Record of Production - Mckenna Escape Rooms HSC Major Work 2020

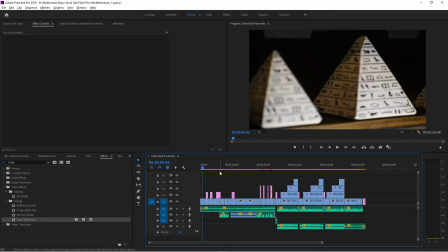0s
This is for my multimedia major work. I'm going to be showing off some of the techniques, effects, and other things that I use to create my final video, and this will be included in the record of production. So I'm just going to be taking through the video step by step and just explaining how I did it.
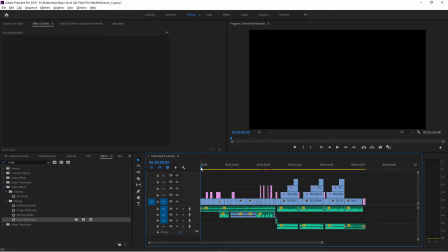16s
I'm also not going off a script, so if I begin to stutter, please forgive me.
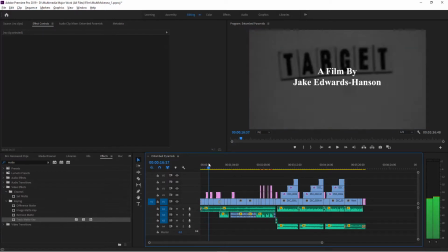20s
So to start off with the video, the first minute I should say, is just a bunch of clips put together.
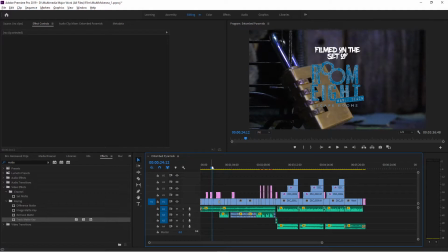28s
I filmed these clips on the set of Roommate Escape Rooms, which is the escape room I work at, and is the escape room that I based my entire company off.
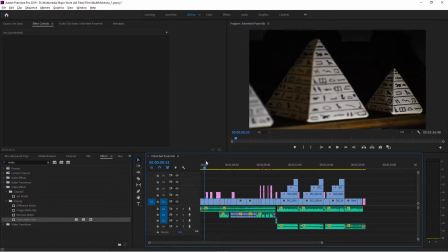37s
I utilized the cross dissolve effect to just make each clip flow into each other a lot better, as you can see just there.
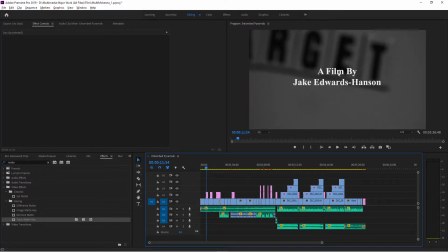45s
And for these parts just here, as you can see, I utilized the text tool,
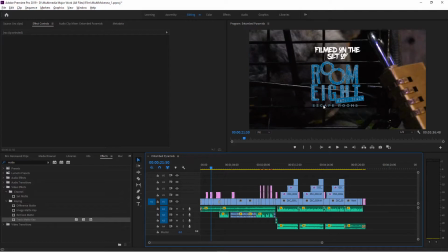49s
and for this one I just imported a photo from Photoshop, as well as bringing my logo in from Photoshop as well.
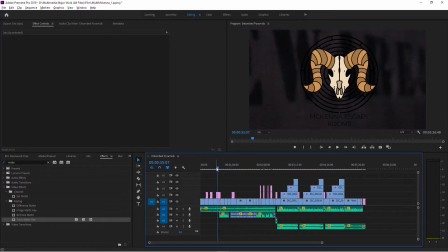57s
Pretty simple stuff.
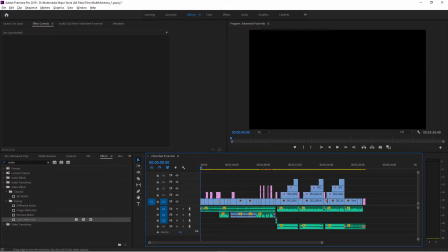59s
The music I've been using for this clip and for the rest of the video is called On the Nature of Daylight by Max Richter,
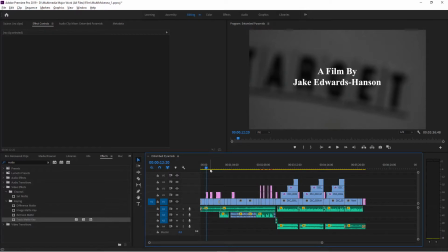68s
and it is simply just converted from YouTube into an MP3 file and put into the into the video. For all of the audio clips, including this one, I have utilized the audio clip mixer to just adjust how I want it to sound,
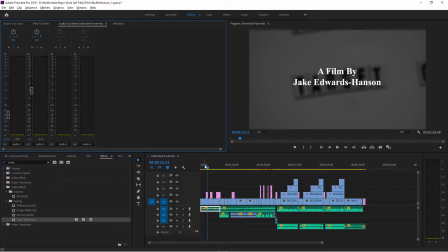86s
because when you input a clip into Premiere Pro, it can be very loud or it can be very soft, especially when I bring in voice recordings of myself. It can be extremely loud, so I can adjust it here with the audio clip mixer just to make sure that it is at the exact level that I want.
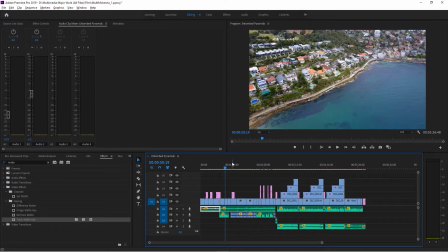104s
Alright, moving on. For this part of the video, I utilized some footage that I found on YouTube, which I totally credited on my website and in the record of production to the original creator. I'll ask for about 20 seconds.
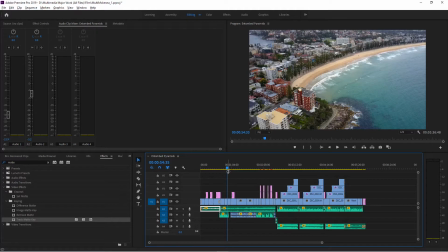121s
I also used a voice recording of myself here to introduce the business and the main character,
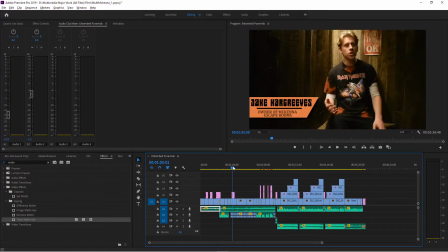129s
or the main person who was the owner of the escape room, which is me.
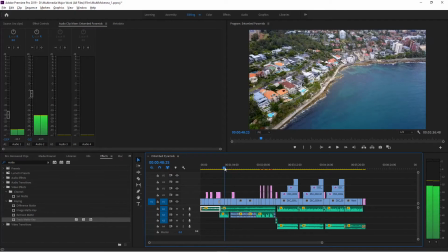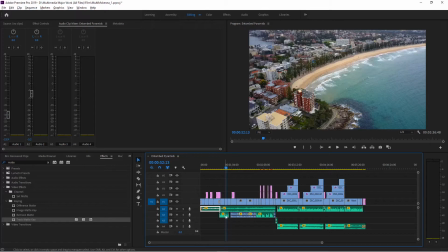140s
Again, I use the audio clip mixer here just to make the music a bit softer than my voice, so my voice was more prominent and you could hear it much better.
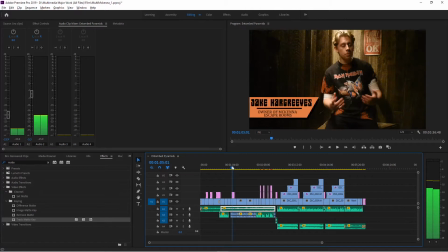154s
For this section just here, I utilized one of the effects that can be found down here that just makes the image roll in.
Escape rooms.
As you can see just there. And I just made that little image in Photoshop just there and brought it in.
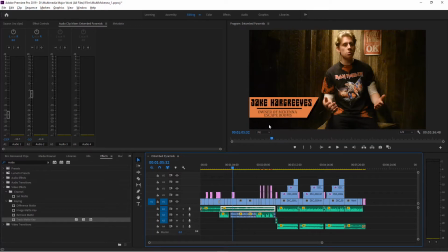172s
I thought it'd be a lot easier than, messing around with a bunch of shapes in Premiere Pro. It was a lot easier. I could make that in about 5 minutes. This just here was just a filming technique.
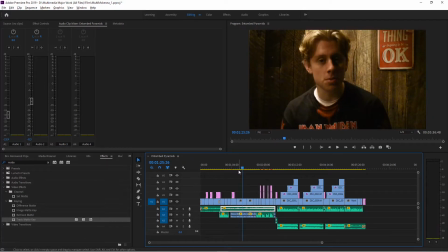187s
I just changed the position of the tripod on the camera just to break up the video, make it look like a more professional video.
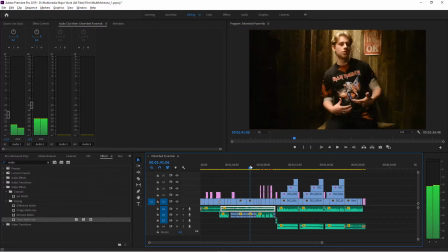196s
No effects were used here or anything, except for adjusting the audio clip mixer.
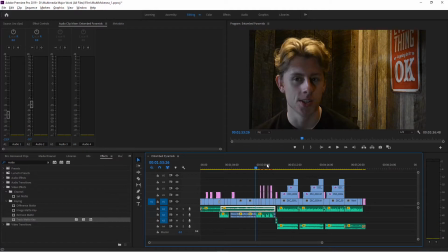205s
Again, changing the position of the tripod on the camera to be much closer to my face, doing a close-up shot.
If I show you every escape.
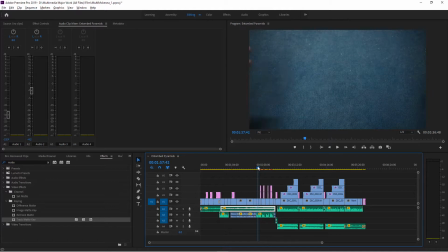214s
So for this section, what I did is I filmed this entire sequence in one big shot.
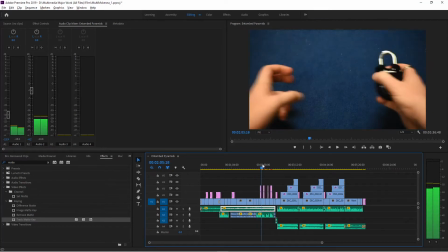225s
Grabbing each prop from behind me and then bringing it in, and then coming into Premiere Pro,
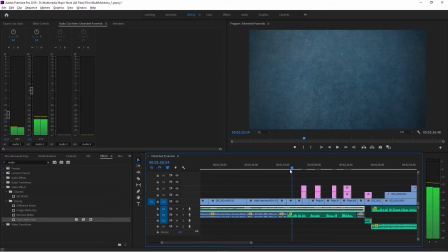233s
I cut out the in-between parts to just make it look like
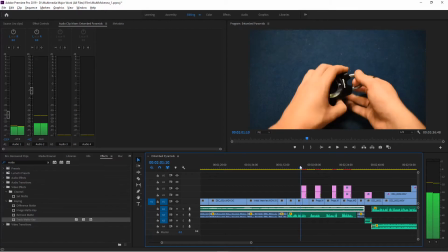238s
each one was coming in right after the other very quickly,
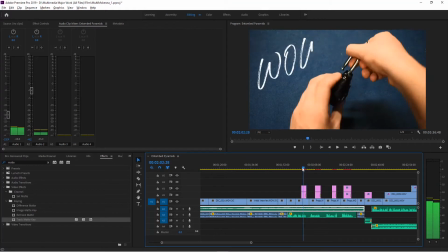242s
as you can see just there. The effects I used here were the write-on effect.
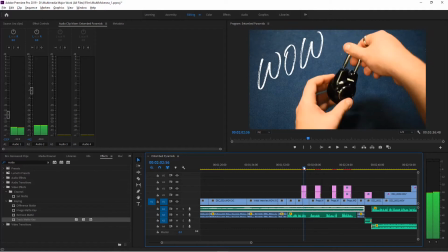249s
So I wrote out the word wow just using the text tool, and then I added a transparent video layer on top of it and added the write-on effect. This allowed me to create a little paintbrush almost,
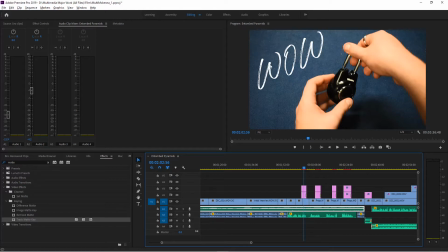265s
and then I can just paint down along the words just like this, also by creating keyframes. Let me see if I can get it up here, going to the effect controls.
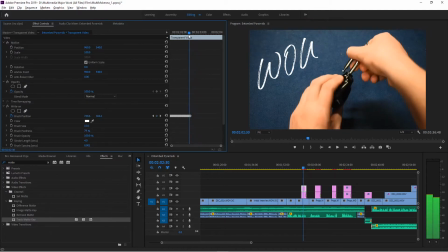275s
Yeah, so you can see all the keyframes here, and you can see how it kind of writes itself.
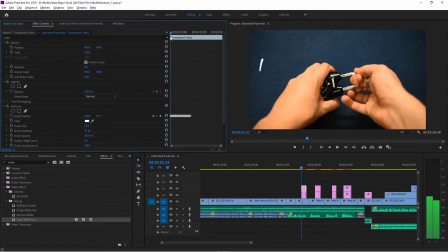282s
So each one of there is a keyframe going down.
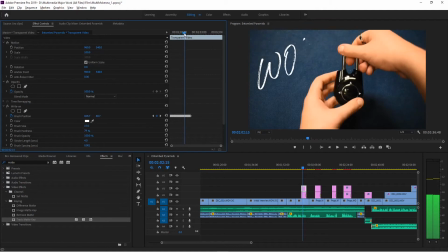285s
I think this is a really cool effect, as it just adds, a more authentic writing effect to it.
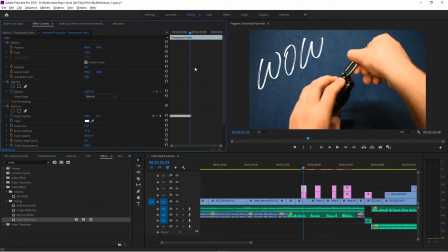293s
I then added let Where is it? I was on this layer. I added a track matte key just to hide that actual paintbrush,
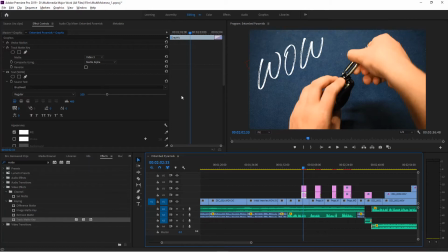308s
so you could just see the letters that it was revealing, and just by using a certain matte, by changing it to video 3, if I change it to none, there you can see the paintbrush and how I actually created that. But by changing it to 3, it hides that, and it simply just creates that right-on effect.
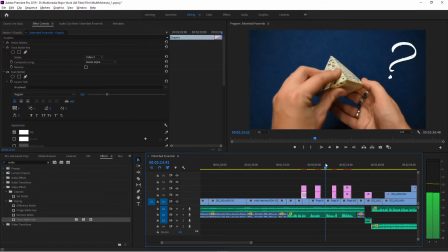325s
And I did that 4 times, each with a different word or a different little question mark, as you can see just there.
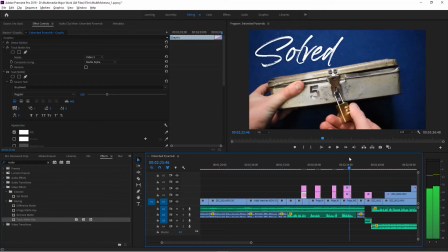333s
This one says found it, and this one says solved. Alrighty, moving on.
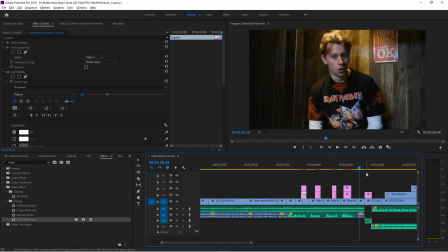341s
Again, changing the position of the tripod and the camera.
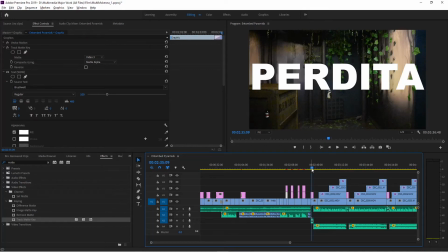351s
So for this section, this is simply just a text tool,
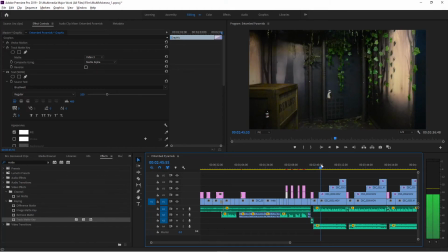358s
and so I used a cloning effect here, and by doing that is I filmed one long clip of just an empty blank room,
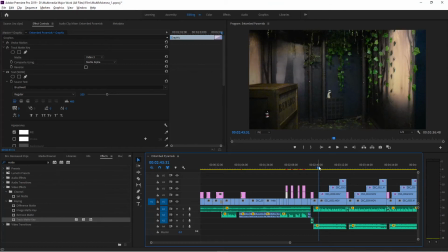371s
as you can see in the back there, right there, and then I filmed myself 3 times doing these different actions, as you can see just here. Hopefully he's going to come in, the 3rd one, there he is, and then bringing this into Premiere Pro.
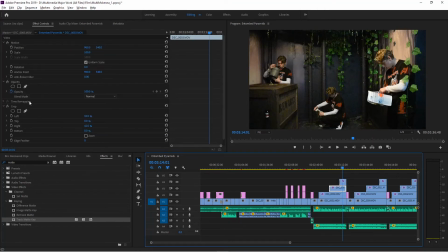390s
If I go onto the effect controls, you can see I used the crop tool just here. So if I drag this value, you'll see that I disappear.
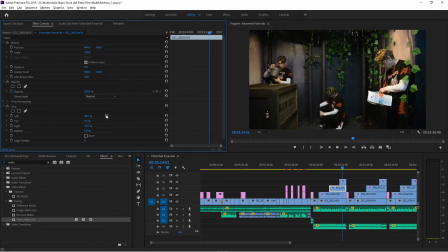406s
So I'm dragging the 2nd layer just here. So the version of me in the middle. So I'm simply just cropping out every single other part that I don't need, so I can only see me.
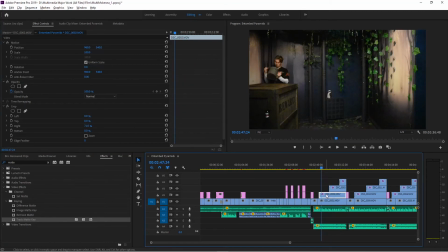425s
The same goes for just here. If I change this value, well actually, no, not for that one, because it doesn't need, that's just essentially the blank slate that goes over this one just here. As you can see, there is no change.
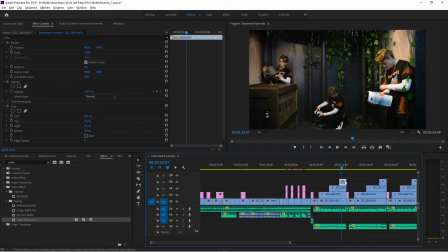440s
And then finally for this one, if we go on the effect control just here, if I change this value, I crop out these 2. Whereas if I just go on the 2nd one and change that value, I can only crop out the 1st one.
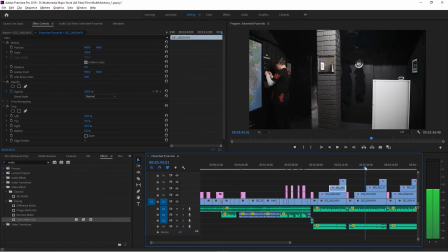461s
And I did that for every single one, for every single room. I did it for Adventum and for the final room as well.
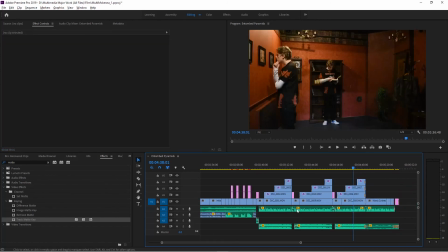470s
Again, just to make sure that my voiceover was more prominent, I used the audio mixer just to lower the sound of the music, and use the audio mixer to up my voice as well. Also, I'm balancing it out so it didn't sound too bass boosted.
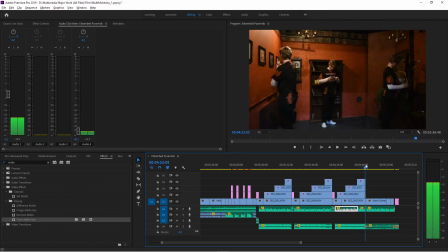486s
Again, also utilizing the dissolve effect just to make the clips flow into each other much better, so I don't just suddenly appear in frame. As you can see here, I fade in.